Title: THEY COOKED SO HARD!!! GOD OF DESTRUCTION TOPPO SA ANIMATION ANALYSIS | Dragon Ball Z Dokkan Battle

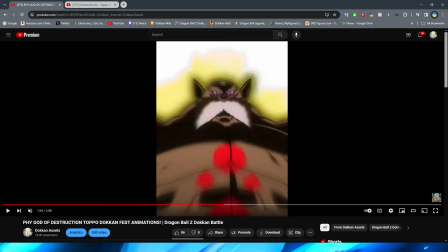2595s
this transition going from him with his eyes closed to then this like completely different asset and not to mention obviously like topo's skin tone changing
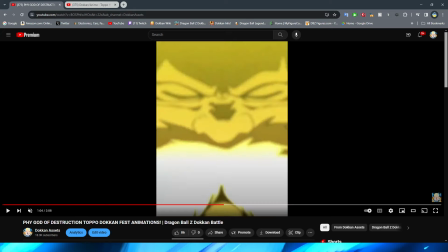2604s
so drastically in this one frame really kind of makes your eyes go whoa hello you know which this is obviously how he looks when he gets into the god of destruction mode right and this looks a little bit more like untransformed topo with this kind of skin tone that he has here but it
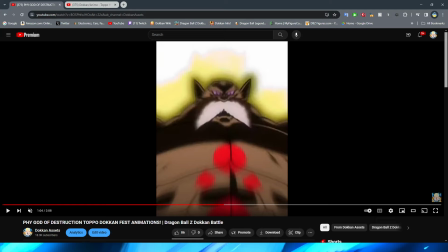2621s
definitely makes your eyes go like oh my gosh what because obviously it's you know what's covering most of the screen is the asset of topo himself and the transition from this to this is just like strange i don't know it just doesn't really fit i don't think it works really well because it feels like
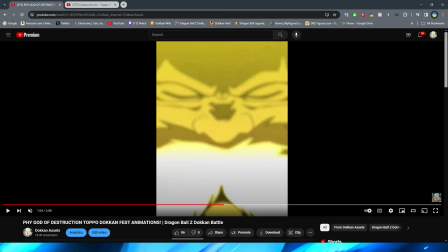2637s
somebody cutting like you know how when people post clips of anime on youtube sometimes they have to cut between the clips to basically like avoid
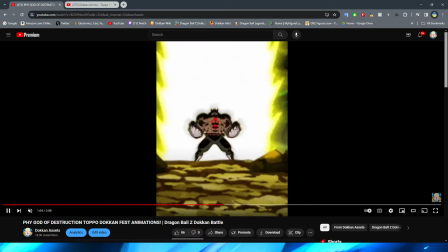2647s
copyright or they kind of jump around the episode that's what this feels like to me it feels like they're kind of jumping around the episode even though i know
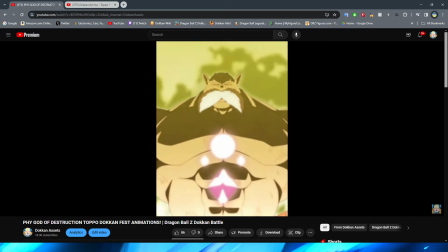2655s
that it's like a full you know animation like this i kind of get that feeling from this where it's like they're cutting from one thing to another i i understand what they're trying to do right like i see the vision but i just don't think it works that well in my opinion i do
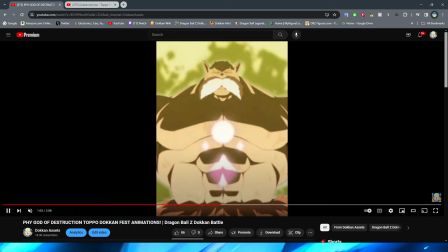2673s
think that this shot is pretty cool i will say of topo obviously um standing there right with his energy kind of billowing up
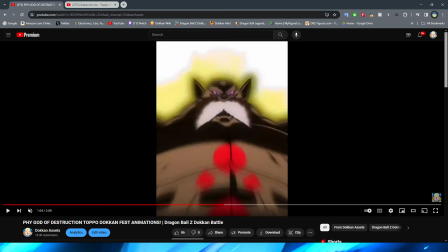2681s
to the sky like this i think this is really well done and i like the kind of like ghosting effect that they have on topo it's also
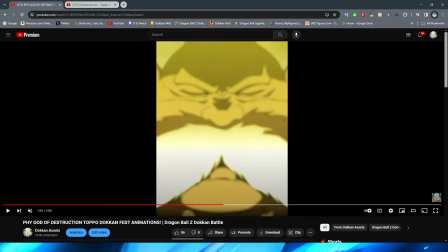2689s
interesting too again like transitioning from this to this the logo on his chest looks a lot more like purple as it's forming right but then when
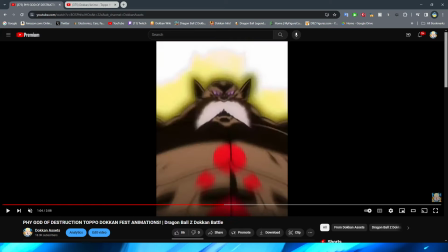2698s
we get to the actual like asset of it on his chest it is red and to be fair it is red in the anime but it's just kind of like
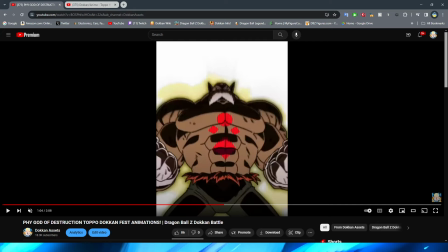2705s
very interesting this whole like transitional part of the animation but yeah I do like this again the ghosting is really cool with the
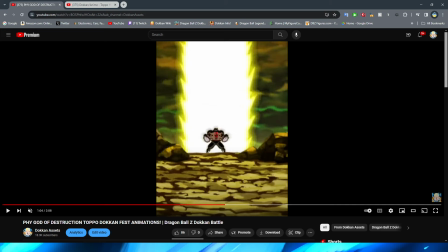2713s
way that they kind of have it um and obviously with the camera pulling back right they do a very good job of perspective here with obviously you know having
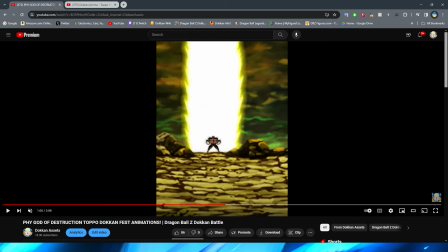2720s
the foreground you know be so close to you and obviously Topo now kind of being in the background almost like standing on a hill or like standing behind the rocks right standing over the border of the landscape I'm not exactly sure how you would describe it but I think that
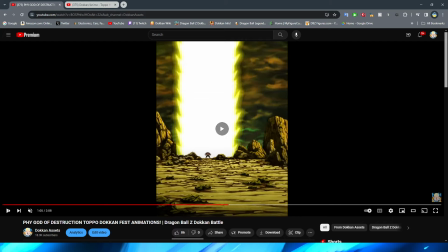2735s
yeah it looks really really good in my opinion they definitely did a very good job with this part here too even though ironically enough it is just
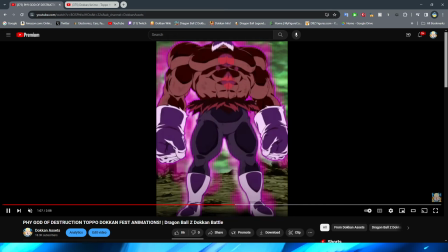2743s
a static PNG of topo standing there i think that like it works for the scene now i will say the one thing
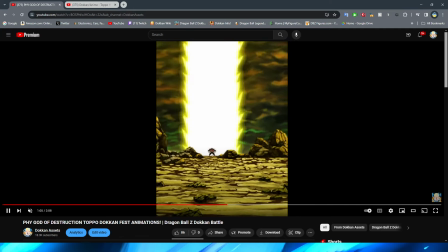2749s
that is a little bit weird again about the transition between this two is i think the aura looks fantastic right and i like the way that the aura kind of like
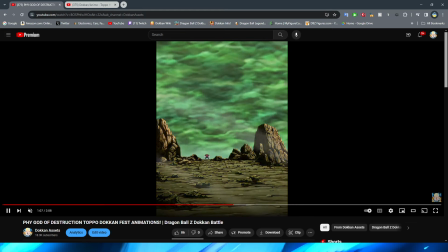2756s
dissipates how big it is as well is very cool and not to mention the lighting right you can see that obviously because the aura is there the
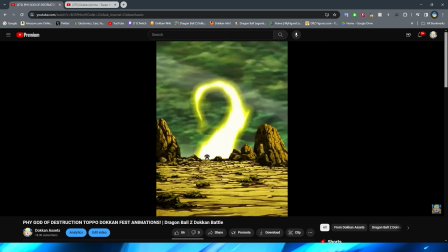2763s
landscape is more yellow in tone and then once it dissipates it changes back to the normal coloration which is cool however you can see that he
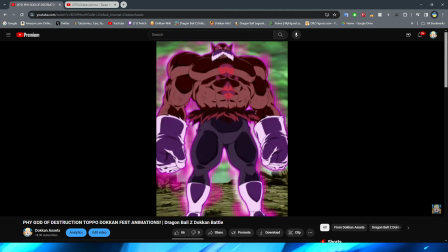2770s
has no aura and then bam my boy is cooking with the aura just like he was in the beginning of the animation again so it's kind of weird that like they
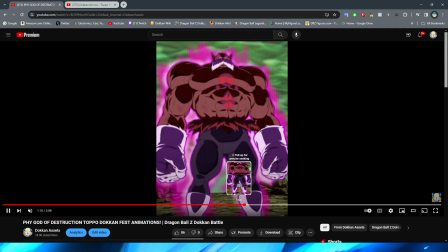2779s
just cut to him having the aura rather than like having
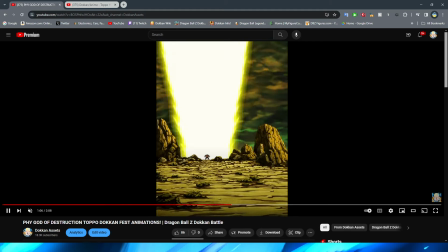2784s
some kind of thing where the aura like comes back to him
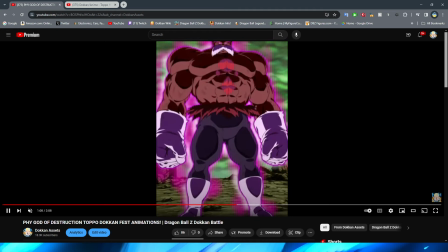2788s
here before they just cut back to it and this shot does look really cool of obviously panning up on god of destruction topo to show off his
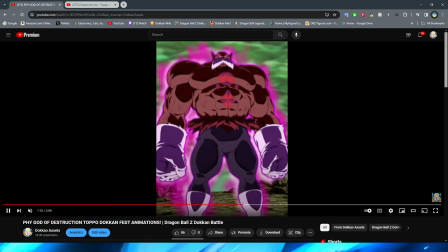2797s
form i think they did a great job with that and the aura in this section looks fantastic but like i feel like just the flow of
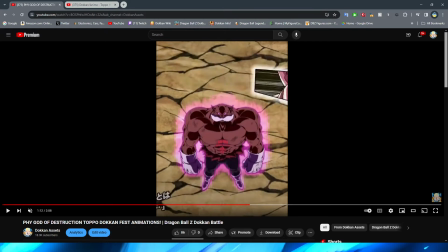2804s
this whole like i don't know set of animations is just really really weird you know what i mean let's take a look at the full thing
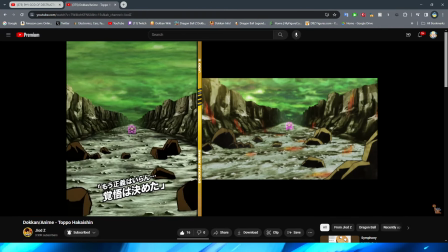2813s
compared to the anime here so obviously right we have the same sort of shot here interesting that they made the rocks look a little bit darker but
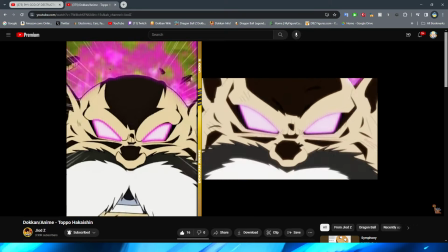2822s
yeah obviously all of this looks really good right the actual transformation for topo right basically
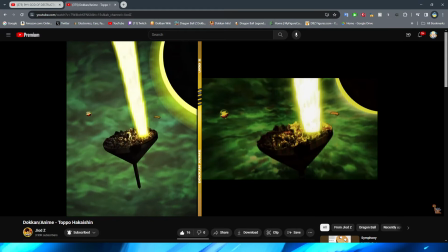2826s
one-to-one from the anime here right again like everything is super on point
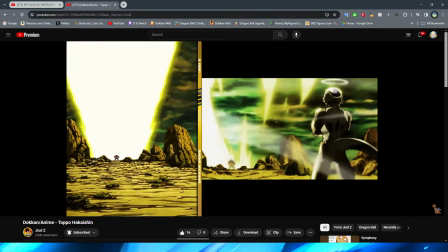2831s
yeah maybe okay so i
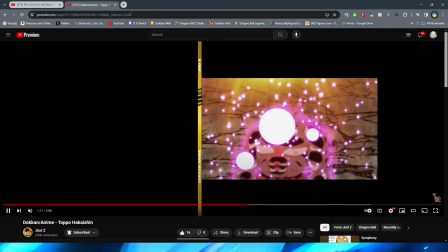2836s
guess that is what they do in the anime dang they even made his face look so much better
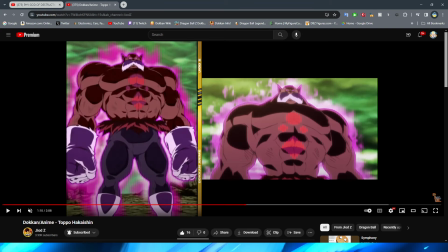2841s
holy cow look at that his face looks so much better in dokkan than it does in the anime in my opinion anyway also they actually made his mustache go over
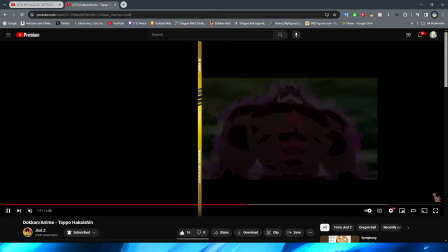2851s
his chest we're like here it's behind his chest which is really weird i never
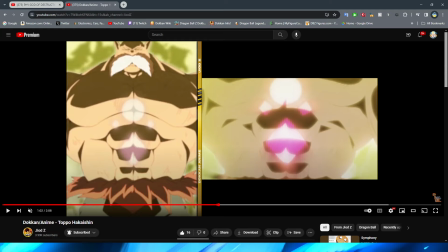2856s
noticed that before but yeah looking at this i
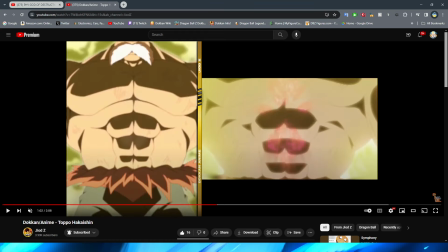2861s
guess i kind of see what they were going for in dokkan making it sort of blur a little bit because it's supposed to be like the light is kind of like
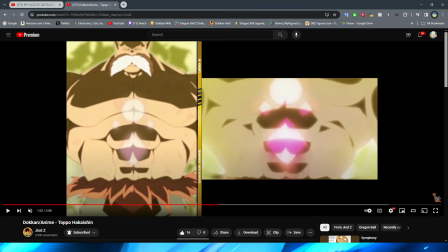2869s
enveloping him it's also interesting to see like in the anime right they have this symbol appear and then they pan up whereas
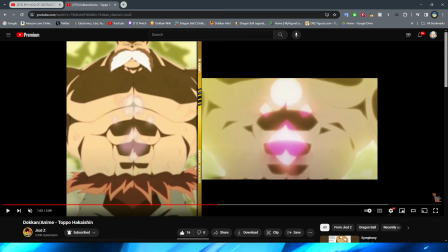2876s
in dokkan right it's just continuously panning up his body and the symbol
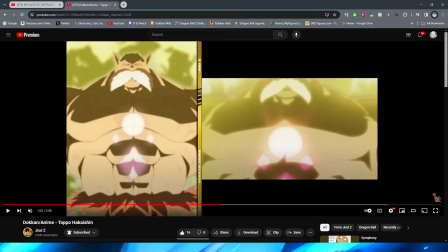2881s
is you know also appearing at the same time I think this is
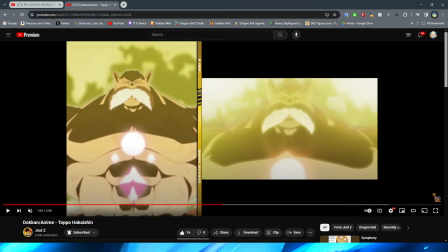2886s
another example too of another reason why this looks a little bit off is because of
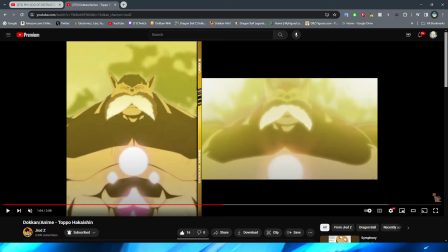2891s
the fact that you're getting this full body shot right whereas obviously in
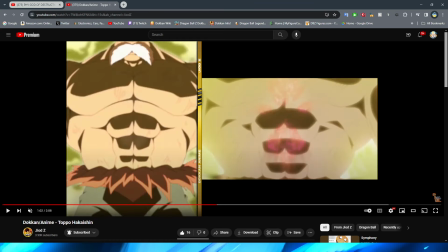2896s
the anime because it is horizontal right you're not seeing the majority of his body at one time you're only seeing like you know the chunk of
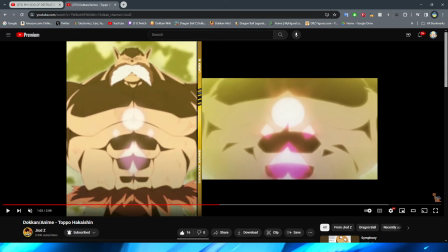2903s
it basically and obviously in the anime you get to see the whole thing as it kind of pan or in the anime in the dokkan version rather
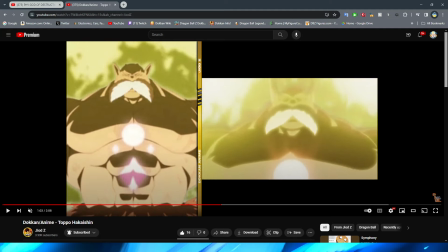2910s
excuse me you get to see you know basically his full body as it kind of pans up it is interesting too they focus on his
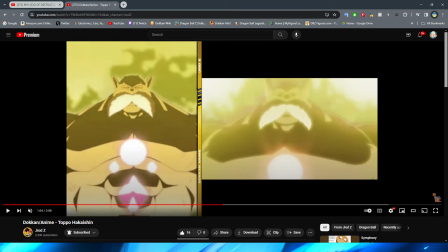2916s
face for a lot more in the anime but again i think it's also that thing of like they have the advantage of being horizontal so they can kind
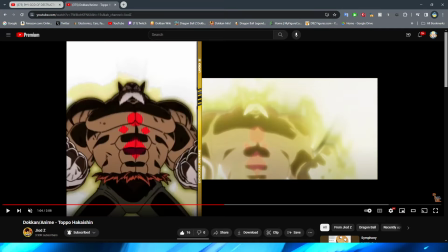2922s
of change the angle a little bit and yeah i don't know it's interesting in dokkan right because they have topo's face kind of
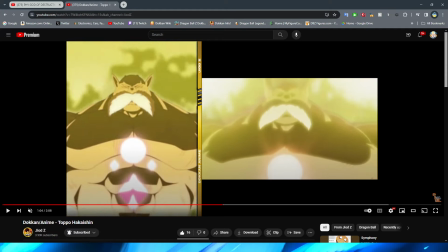2930s
tilt down a little bit more i definitely think i like the anime version a lot better here they do a good job with the background aura albeit it's interesting because
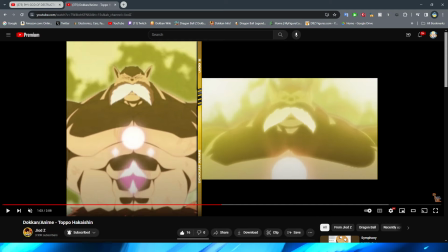2938s
they use like black and yellow whereas the anime almost looks like it's using more like yellow and white or like a darker
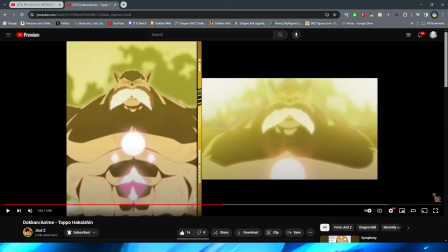2947s
yellow and white which is kind of interesting for the background light like it looks a little bit more glowy in the anime almost definitely the glow on topo as well i
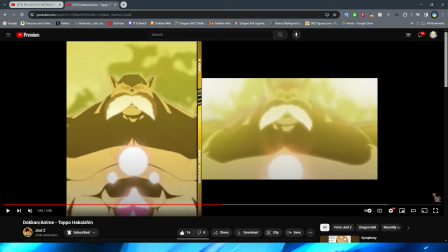2955s
think is a lot more present in the anime you can still tell that he's glowing in the dokkan 1 but i think it just looks a lot better in the anime
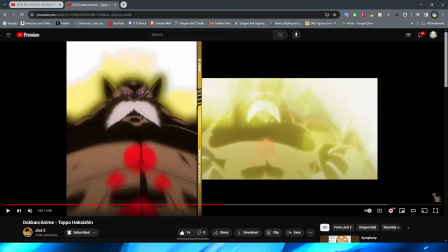2963s
but I guess I see what they were going for here I think the thing that the Dokkan one does worse in this case for this animation is the fact that he still has the yellow light enveloping him when they transition from this frame to this frame because it doesn't
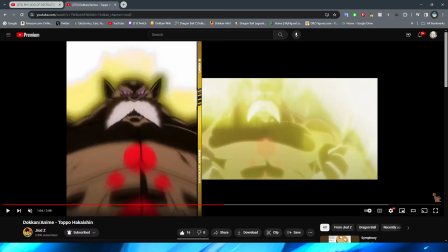2982s
take your eyes like out of what you're looking at because you get tripped up with the change in color right on the screen like this but